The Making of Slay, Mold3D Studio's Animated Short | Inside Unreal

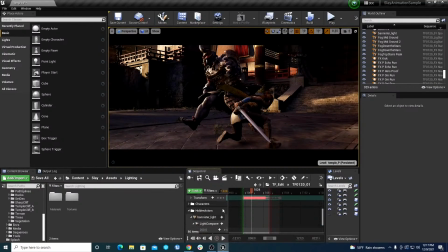4925s
But by doing that, it would give us the lighting that we needed to fill in the characters.
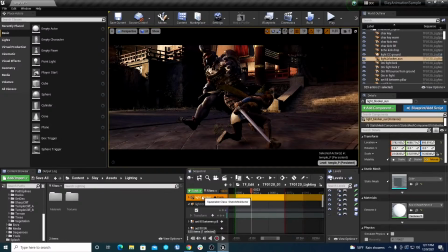4931s
And so while that might be considered a cheat, that was, I think it's a pretty common type of workflow.
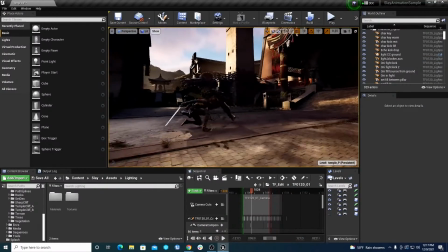4937s
And using something like sequencer gave us the ability to hide that on a shot per shot basis.
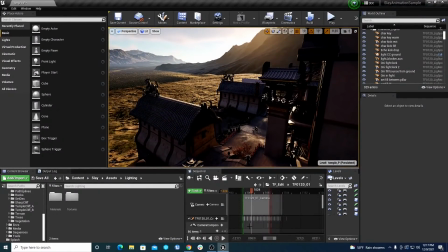4942s
Oh yeah, absolutely. And also that's not even to mention like the amount of fill lights and rec lights and spotlights that we use per character and per shot,
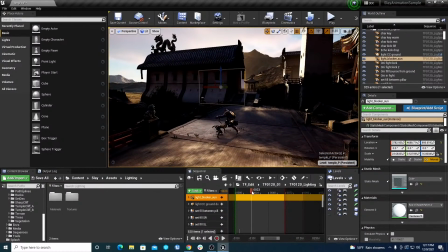4952s
where let me just turn off game mode so we can see everything.
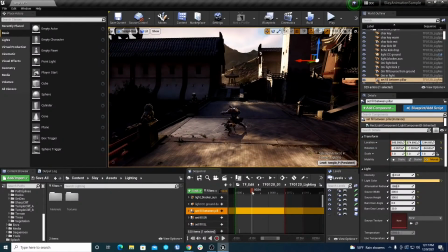4958s
But it's like we have, you know, we have lights being turned on and off as Echo and Oni are running into specific like
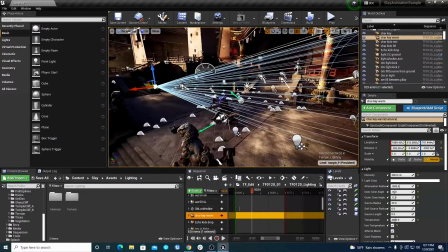4968s
specific parts, because like as we're going through here, we'll have spotlights
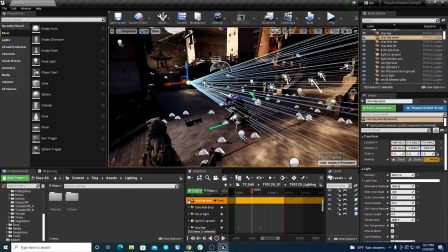4974s
with like very low intensities, cool colors to make sure that once we start hitting on these characters, that it starts highlighting what we want to highlight.
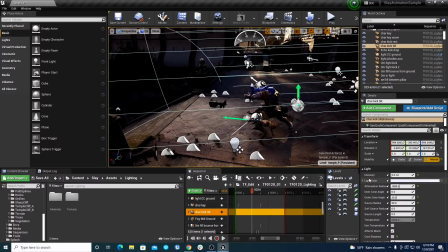4985s
So in this instance, like you can see part of here, Oni's back. If we go to this, you know, char kick
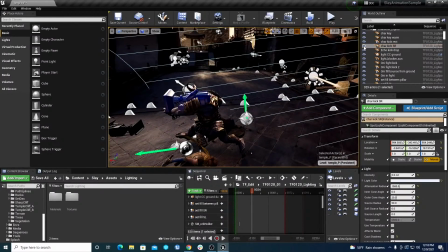4994s
SR, you can start seeing some of the light that was supposed to be bouncing on and even down onto his leg being off and on.
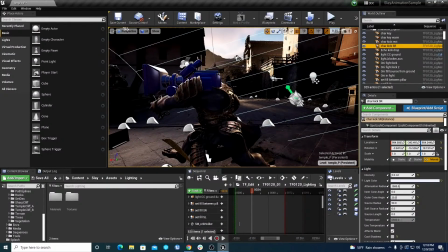5003s
And it's only meant for Oni and only meant for like him getting to this rim light, because that's what's going to make it look good.
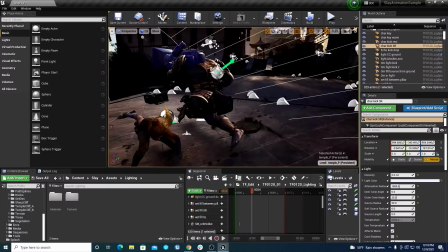5010s
And so let me snap into camera real quick, go to that same one and just start turning stuff off and on. Like we'll start seeing, you know, the shots start to look not exactly where we want it.
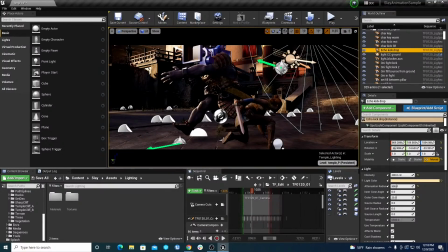5025s
And we're also using subsequences, so that way everything isn't grouped into one massive sequencer, and it'll also allow artists to be able to work in a shot
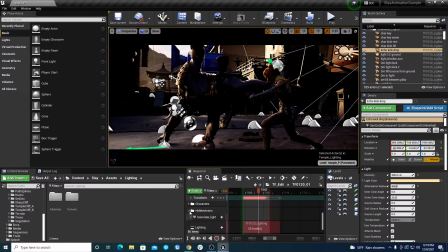5040s
it'll allow more than one artist to work into a shot. So in this case, we have our lighting sequencer, our lighting subsequence, and there's like 55 tracks. It'll tell you right there of how much stuff is being basically added into the scene.
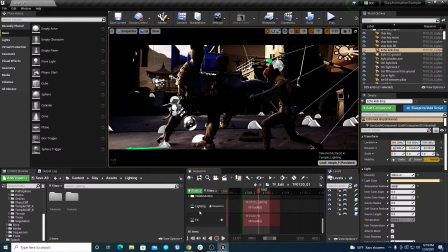5053s
So we'll have, you know, our fog mid-ground to add that nice little layer of fog there,
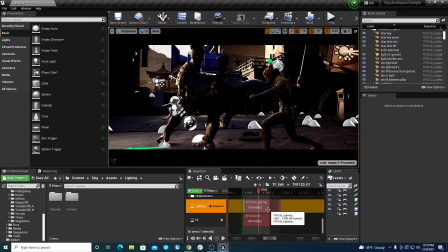5060s
and then we'll have our rec lights being spawned in only for this, modifying our directional lights per shot,
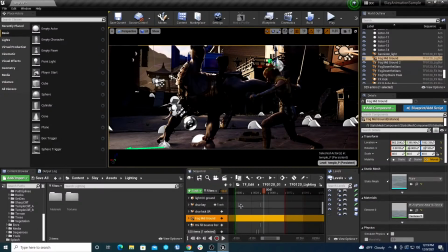5066s
which is why early on when I was saying, yeah, the stylized lighting that we had was going to just make it wild, because it goes into this, where there's a lot of little detailed lighting that we add to make the character really pop, to give the highlights that we're looking for.
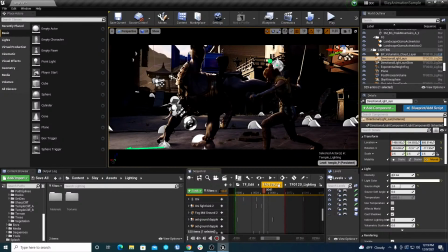5084s
Whereas if we just slap two directional lights, call it a day, because like that's, you know, technically realistic lighting, it's not the, and I'm putting hard quotes around this, the realistic lighting that we're actually shooting for. You know, it's the movie lighting where like we're getting the cool fill lights of like, oh yeah,
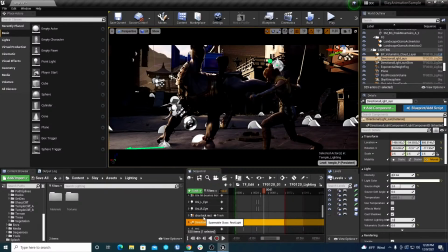5104s
this is the highlight of the like Echo and she's looking like super cool here, and this is Oni looking there, and like the highlights on his shoulders make him look more intimidating, and it's like, we need to keep that. It's like, well, the directional lights won't give us that. It's like, okay, slap a spotlight.
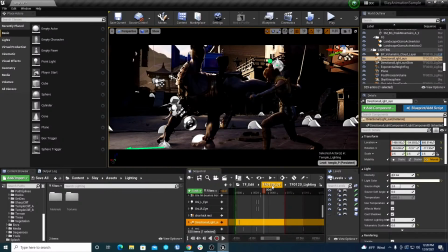5119s
I'm like, all right, it's not real. No, I said what I said, slap that spotlight. And yeah, sequencer gave us the ability to become more theatrical and just shoot the way they would, you know,
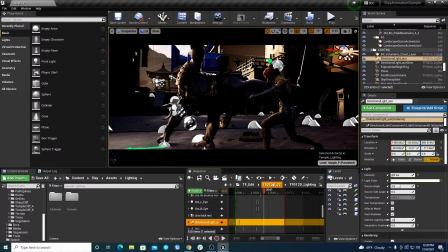5134s
in a traditional film, where every single shot has to be designed and lighting has to move and all that.
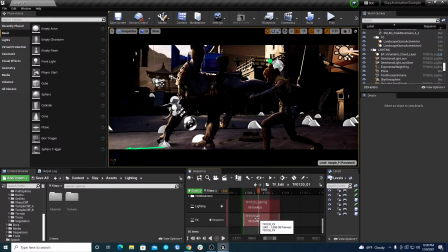5141s
So being able to hide and expose the lights and change intensities per shot with sequencer was pretty integral to our pipeline on the show. Oh yeah. So yeah, same thing goes with like our effects, where we'll have life cycles, you know, from our Niagara systems.
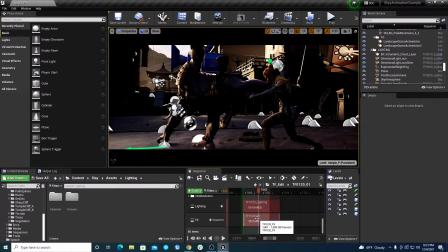5162s
And instead of using the whole life cycle, we can trigger exactly where we want it. And then at the same time, let's just say we didn't want the full life cycle of, this puff.